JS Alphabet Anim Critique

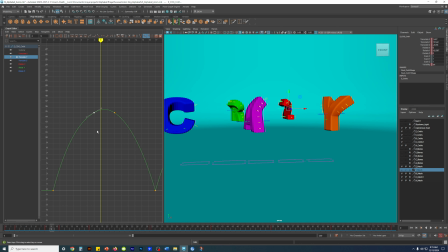12:26 Maybe I can just grab even this one and maybe lift it higher for a bit, just so it kind of breaks up the fact that it looks very similar, like not moving too much. Make it a little bit higher, slightly higher.
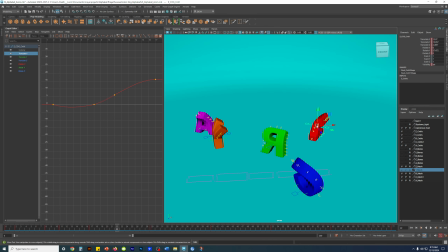12:48 And then go back to the translate Z and Z, right here, this one.
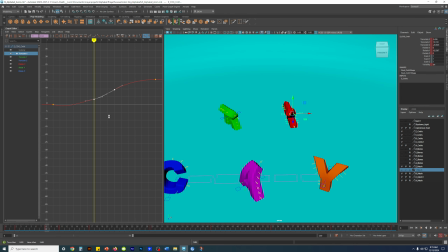13:07 Oh, this should be moving. Yeah, this should be moving. Why isn't that moving? That was weird.
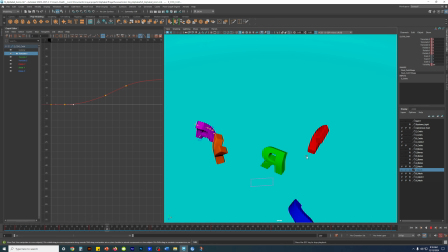13:17 Yeah, okay, now it's working. See, there. It's a bit of a...
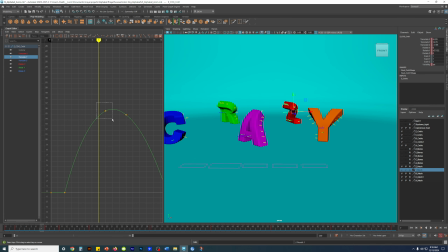13:26 And this one right here, go back to the Y. At this one, maybe crank it higher. So you feel more of that visual pop.
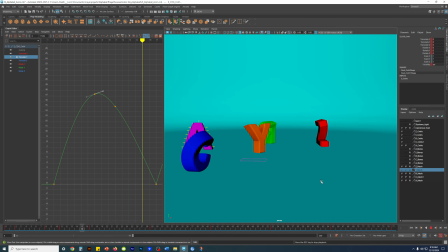13:40 And it feels much stronger and more flowing.
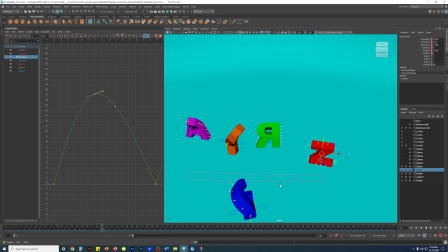13:49 And then maybe grab the
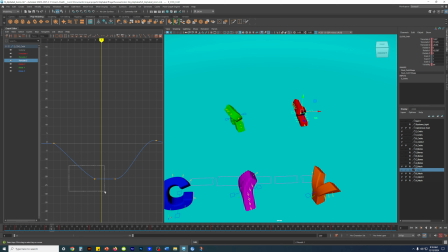13:54 Z, right here to here. Maybe, oh, this needs to be says going back in space.
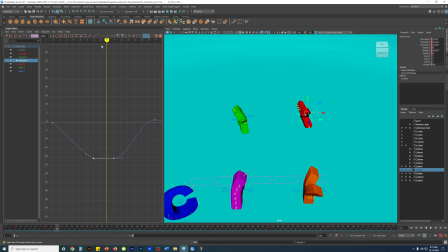14:12 Right, so I can go something like, maybe even just to flatten tangents, do something like this.
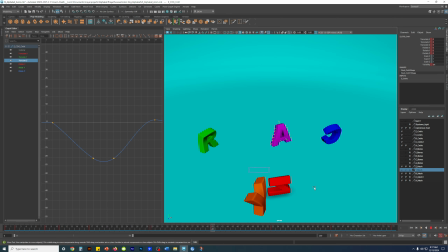Right, so that way you can break up the tangents.
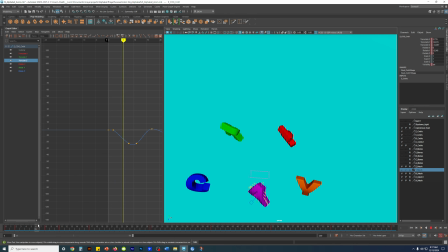But it's weird though, it's going back, and then, but it's going back mid-air, and then going forward on the landing of that mid-air. So things like this needs to be pulled.
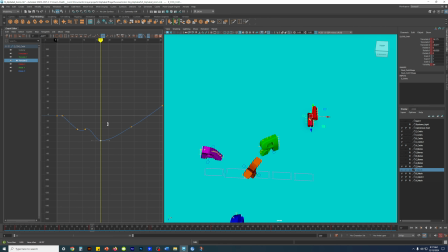14:54 Something's off with this. maybe
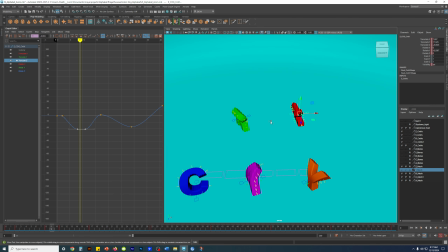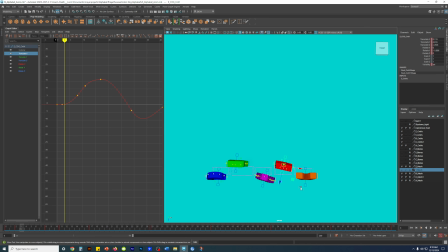see, it's going lateral, but in reality this is not possible because it's going sideways and then forward.
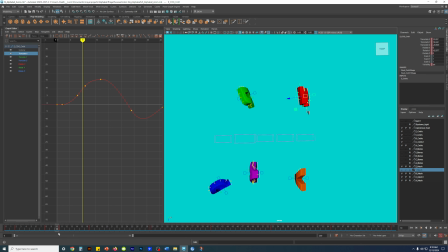15:35 The trajectory, if it's going this way, it has to land this way. It cannot do what it's doing now for this guy. Anyway, so that there's that.
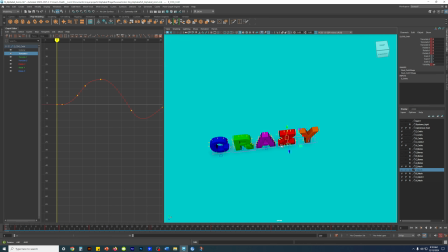15:53 Also in the beginning, there's no anticipation.
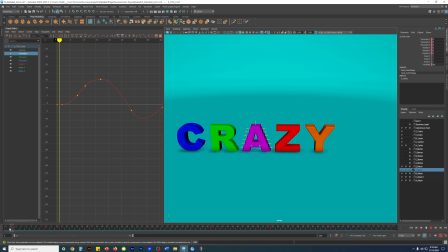15:56 It just goes straight into, there's a subtle movement, but it's not enough for the audience to register it, right?
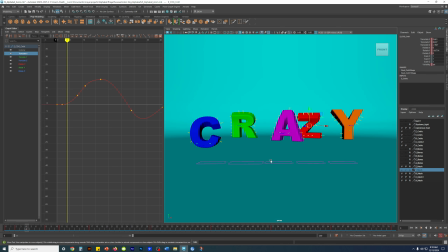16:03 It needs to generate this much energy. You need to have a squash, you know. There's a subtle little movement, right? But this here, like I said, you need to generate the energy. Like it needs a squash. Yeah.
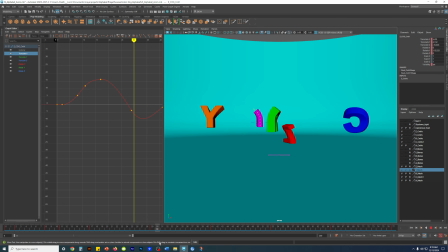16:24 So, and then for every hop as well, the other issue I had was this.
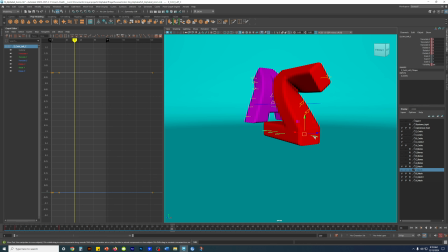16:31 For example, these lower guys, they barely have any keyframes, you know.
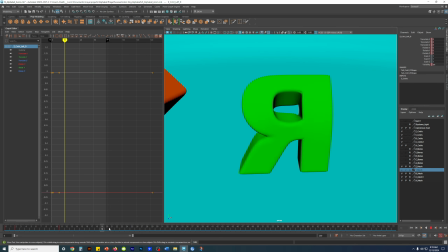16:36 Well, they initially did, but after I completely stopped.
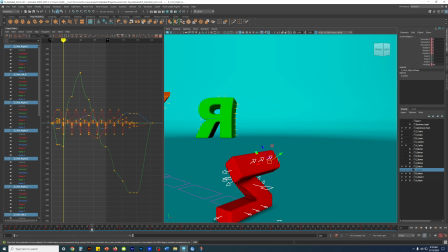16:39 So if I grab this, I go to say, you know, like something like here.
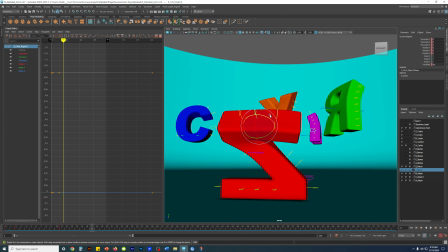16:46 The time should have been taken to do things like this. So it kind of squashes, you know.
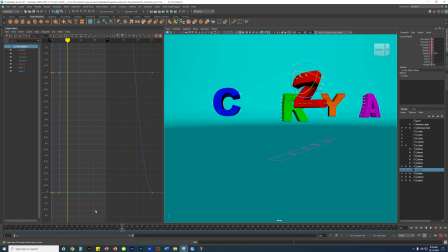16:53 And then when it goes up, see, there's no, this is why I say to grab all the controllers and set the keyframes.
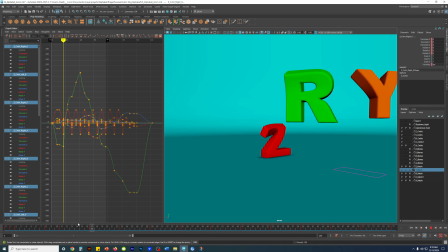17:04 So that the secondary controllers, I know where to put the secondary actions, like right here.
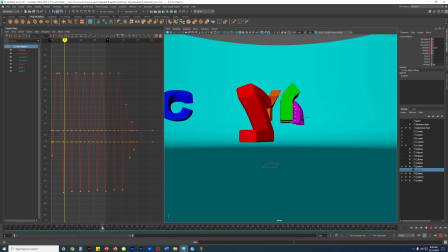17:15 Like, so it's going up,
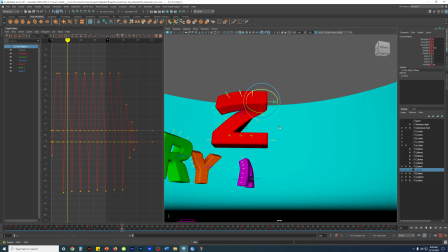17:18 lands, like that, on the up, maybe grab this, pull it up like that, you know,
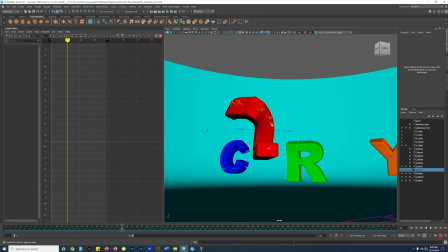17:28 and then grab this,
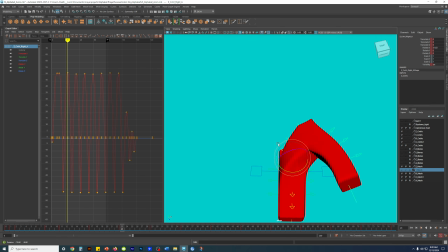17:34 maybe set the object, yeah, object, like pull it up like that.
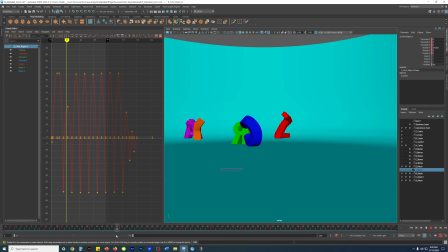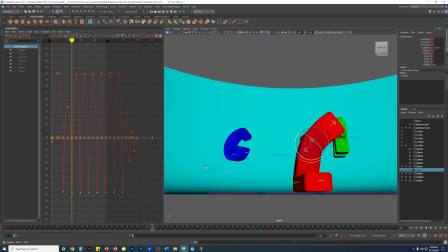17:50 Right.
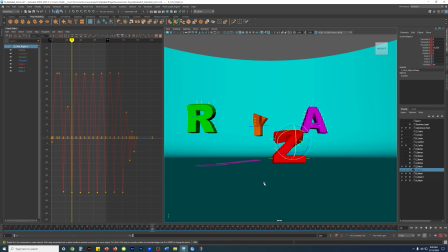17:54 Yeah, for the, when it lands, it should have a couple of frames when it lands, so you can squash and absorb the impact. Because right now it's just contact, bounce, contact, bounce, contact, bounce, right?
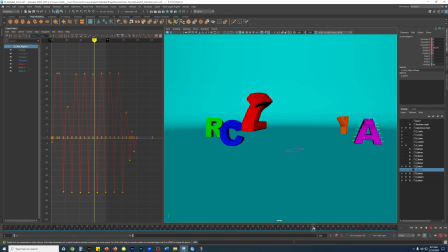18:11 There should be at least like 2 frames for each contact, so you can absorb the energy for the squash to have the amount of frames needed for the contact going into the squash, right? So a lot of those things are missing as well. Like it's
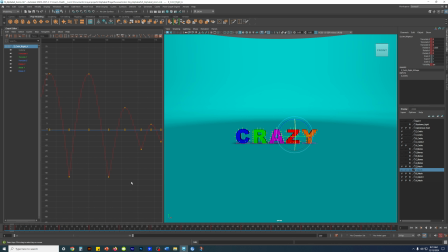18:34 more work could have been done, should have been done.
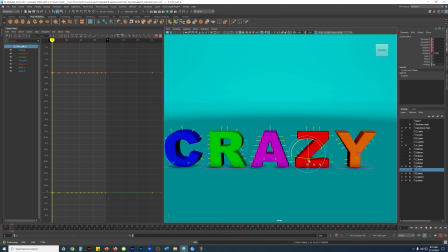18:42 Yeah, especially with the secondary limbs, right? Because these are great opportunities to animate the secondary limbs, but they're not.
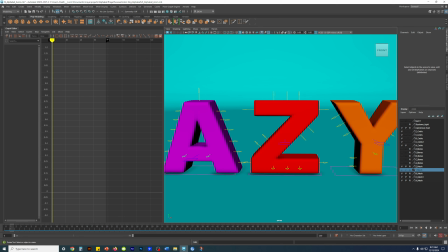18:51 Anyway, I gotta move on. So that's the end of that. I have to grade accordingly. Alright, bye.